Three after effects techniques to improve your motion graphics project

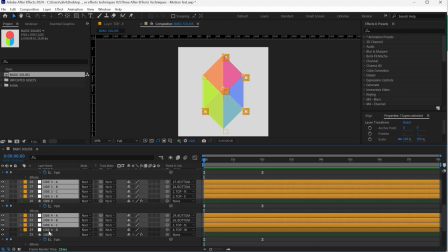483s
After parenting every null, we do not need them anymore in our timeline,
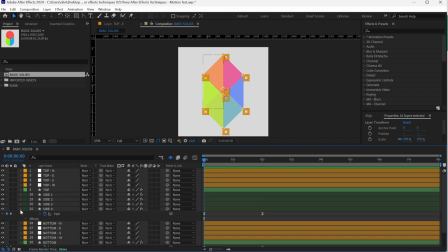487s
so we can hide them because our top and bottom nulls control every shape now.
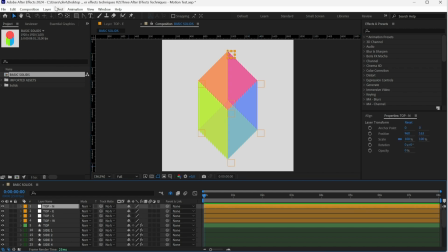497s
Let's add a new null object and position it right in the center of the top.
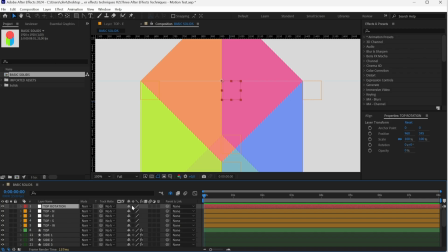506s
Rename it and parent all the top nulls to it.
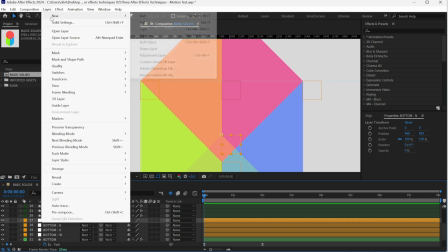515s
Then do the same also for the bottom.
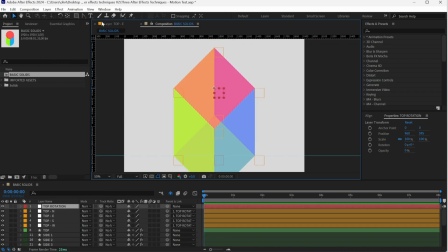517s
And now we have two null objects that controls the top and the bottom rotation and position. Let's create a last null object that we can call total scale.
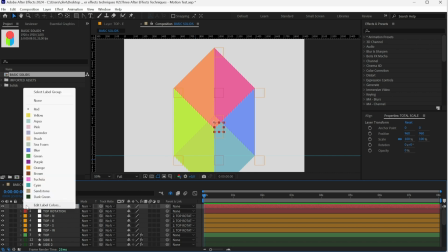533s
And we can parent to it the top rotation and bottom rotation nulls.
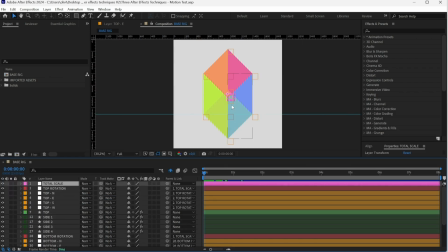540s
By scaling everything, this null controls the fake perspective of our solid, while the top and the bottom null control the height and the rotation.
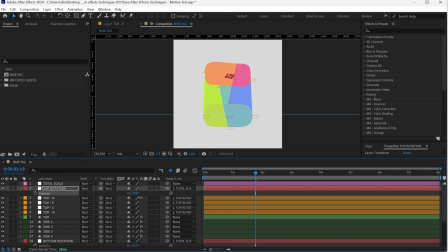555s
The only limit of this rigging at the moment is that the Bezier curves of the shapes are not correctly affected by the two nulls,
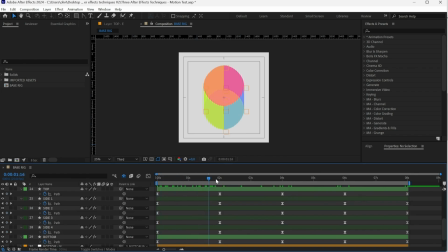562s
so we have to be a little bit careful when rotating or when scaling with a circular shape. So maybe I'll try to make another video in the future to solve this problem with a slightly different rigging.
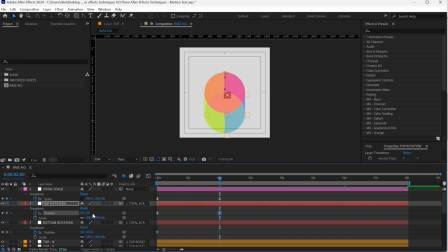577s
Anyway, now we can start animating our solid. First of all, I copied along the timeline the morphing between squares and circles. And then I started animating the scale of the main controller and the position of the two nulls.
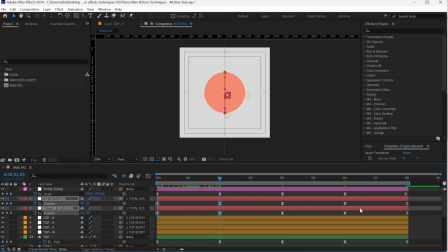593s
But how to animate the system is totally up to you, so I'm just playing around a little bit.
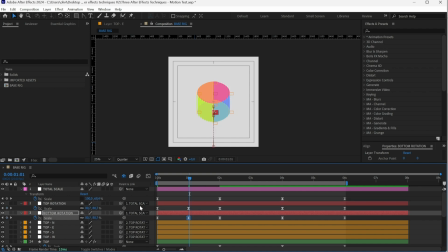604s
A fun thing to do is just to put some extra keyframe around to have the shape bounce and overshoot a little bit. And also put some time offset between the keyframes, so that one side moves slightly before than the other and creates some timing offset.
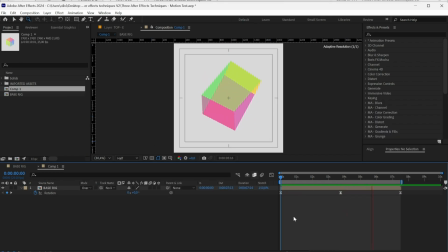625s
Okay, I also pre-composed everything and applied a rotation, even though probably I could have done that in the original composition.
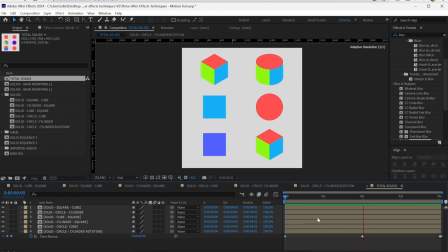635s
After that, for my project, I created some more solids.
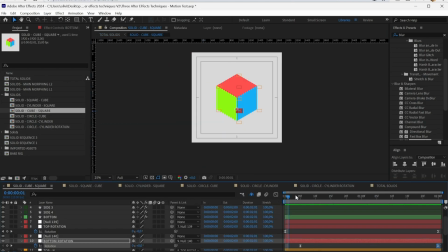641s
Some are simply made with animated mask shapes, while others are based on this rigging system we've just seen.
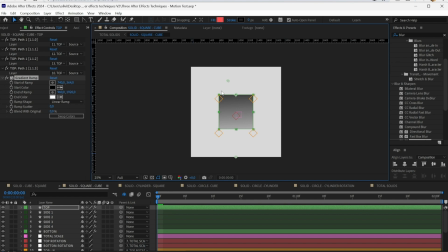649s
And now it's time to style everything, so I want to apply on each layer a gradient ramp and apply my color palette on it.
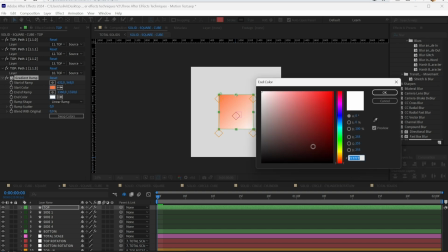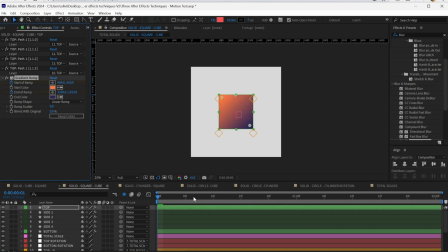666s
Then I want to keyframe the position of the gradient ramp and change it accordingly to the solid rotation and position. Only for this first layer, I want to duplicate it and change the color slightly to have more tone variation.
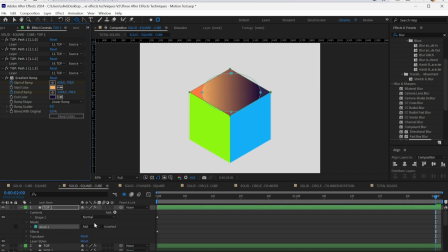684s
Then I can just apply a mask to have them as lights and shadows in the corners.
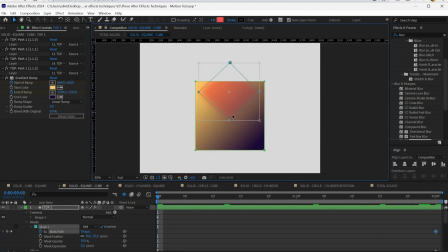698s
And as we did for the gradient ramp's position, we also need to animate the mask path.
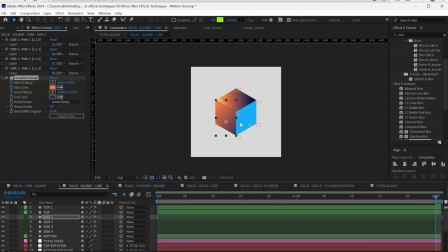708s
Okay, now just copy our gradient ramp on every face of the solid and change it slightly to color differently the faces. After a lot of copy and paste, I have my set of basic solids.